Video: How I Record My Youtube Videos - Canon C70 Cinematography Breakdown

And just so you can see what each individual light does, I will turn them all off and then I will turn them on one by one.
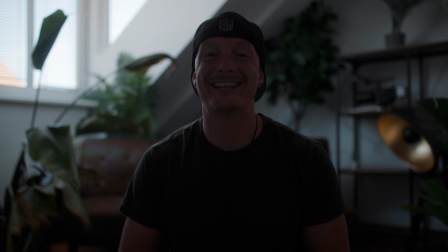So as you can see here, this is the scenery without any added lights, just the natural lights filling in. And I set the exposure on my camera for the background so that nothing is really blown out and we have a nice balanced ambience.
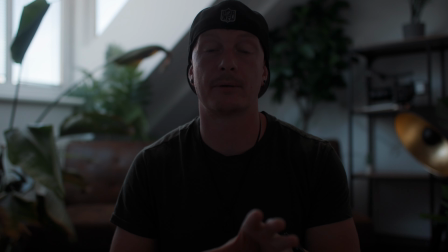And I did this with using D&D filters of my camera and it's currently set to six stops of MD.
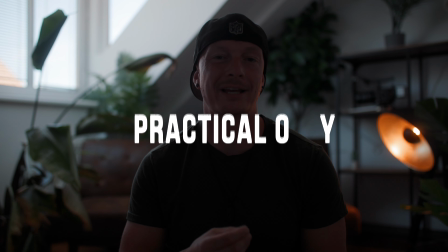Now let's turn on the practical lamp in the background. As you can see it just brightens up the background a bit.
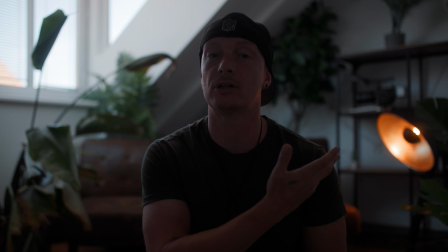It just makes the entire scene a bit warmer and you also have a bit of spill onto the dark side of my face just to give it a bit more context.
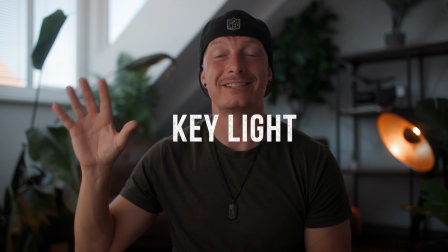As our next light I'm going to bring in my key light. So as you can see this does a lot and now the exposure on my face is a lot better.
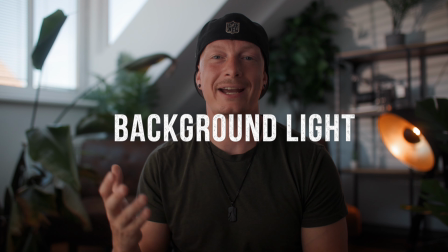I will now bring on the background light. Here you can see the before and after and the background just looks a lot more lively and more interesting.
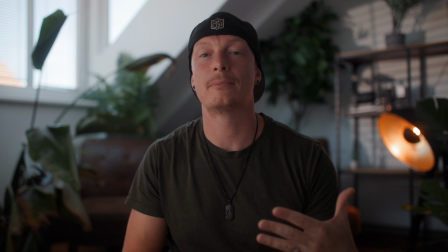And last but not least let's bring in our rim light to emphasize the practical and the background a little bit more.
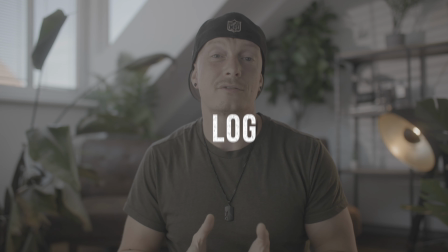And there you have it. All I have to do now is bring everything into post. I don't really need to do a lot of color correction because we exposed everything well but what I will do is I
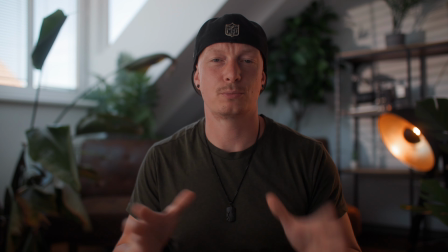will throw on one of my custom LUTs just to make the colors pop more and give it a bit more contrast. And for this I usually use the Bluebird from the Canon version 2 LUT pack and if you want to check them out they're also down in the description below. I hope you like this cinematography breakdown although it wasn't of an actual interview setup or a narrative piece but I will have both of you in the very near future so hit that subscribe button and also if you like this video then please give this video a thumbs up because it really helps the channel grow and I hope to see you on the next one.